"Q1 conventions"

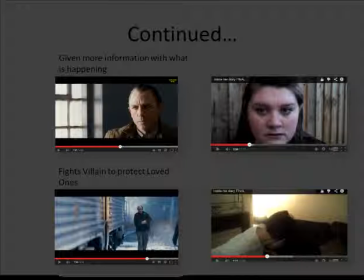During the end shots of trailers, the conventional use of them is to show fights between the villain and the protagonist, because the protagonist is trying to protect his loved ones, especially in Dreamhouse, which creates more of an intensity at the end of the trailer,
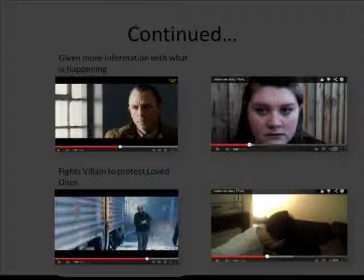which we have kept to those conventions by Dan, our protagonist, fighting the mistaken villain to save Mia.
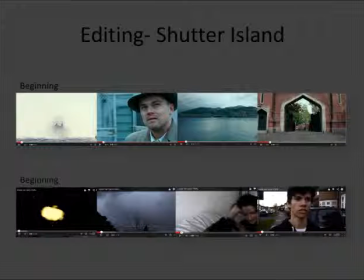Next is editing, and I've been looking at Shutter Island for editing. For the beginning of Shutter Island's trailer, they have used a fade to colour effect, which is like a blinking effect where it goes from the shot, then emerges to a black screen, and then goes to the next shot,
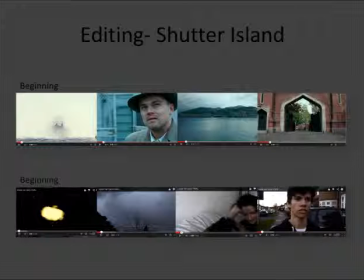because it keeps the pace quite calm, and it also is revealing all these establishing shots which are quite sinister.
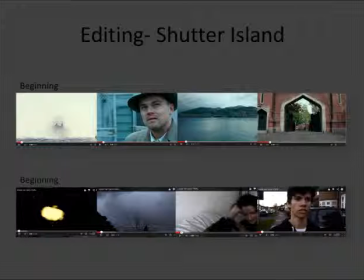So when you juxtapose both of these two things, the calm transitions and the sinister establishing shots, it makes it quite eerie. Whilst with our trailer, we've also used a fade to colour effect,
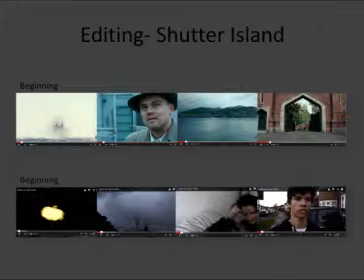but we have shown establishing shots, but then we go on to show the normality of the world that we've created with the third shot of my trailer,
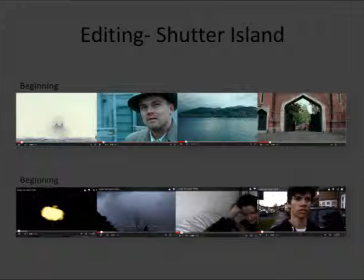where you see Mia and Dan, heterosexual couple in love, and then the next shot we show our protagonist. So we're kind of moving on quite quickly from establishing shots, whereas the beginning establishing shots of Shutter Island are still dwelling on the scenery.
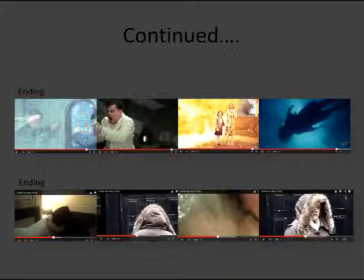This is a continuation of editing, and I'm now showing the ending of Shutter Island's trailer and how the editors edited this. They've used heightened action shots, lots of different heightened action shots from their film,
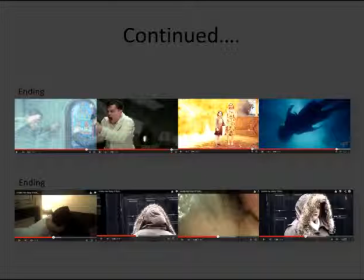and used and cut the shots down to make everything very pacey. We have also conformed to these conventions by doing this, and we've used heightened action shots, such as the first shot with the fight between the protagonist and villain, and the third shot where you see Mia being drowned.
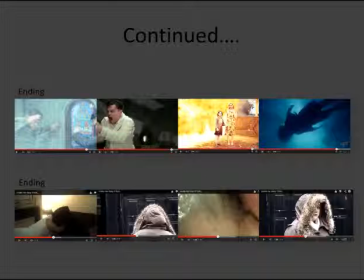So these are very high action shots. However, we're not making every shot high actioned, because we wanted to reveal to the audience that we were misleading them by making them think that the man dressed in black is the actual villain.
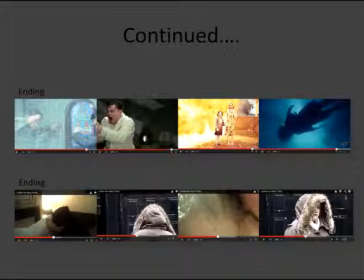So from these high action shots, we flick back to the villain walking towards the house, then flick back to Mia drowning, and then flick back to the real villain, who was actually Kate the Helper,
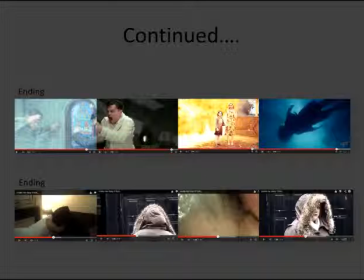because we wanted to hint that there's a twist in the story which will attract them. But it's still, we're still keeping that fast pace.
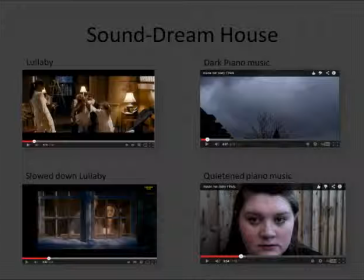This is the sound for Dream House. For the beginning of the trailer, they use a lullaby song, which is quite sinister because the lullabies are mainly to keep children calm, but it is completely out of place with the low-key lighting, which is quite menacing. We also do that with the use of a dark piano music,
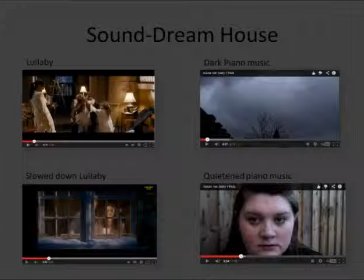and it's juxtaposed with the dark lighting that we use, so we're keeping up with conventions of Dream House's sound. A quarter into the trailer of Dream House, they use a slowed down version of the lullaby,
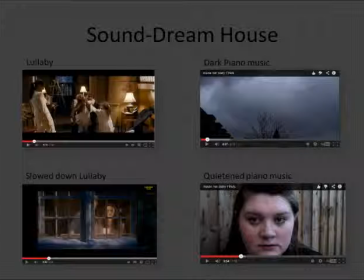which is quite menacing because they're trying to reveal something is about to happen. Whilst we've used quietened piano music, so we have stuck to conventions because we want to use the music as a trigger to tell or to inform our audience that
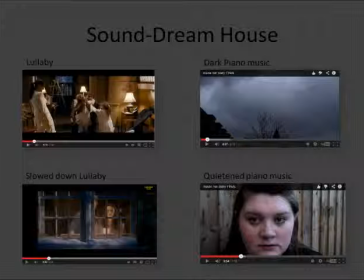something bad is about to happen as well.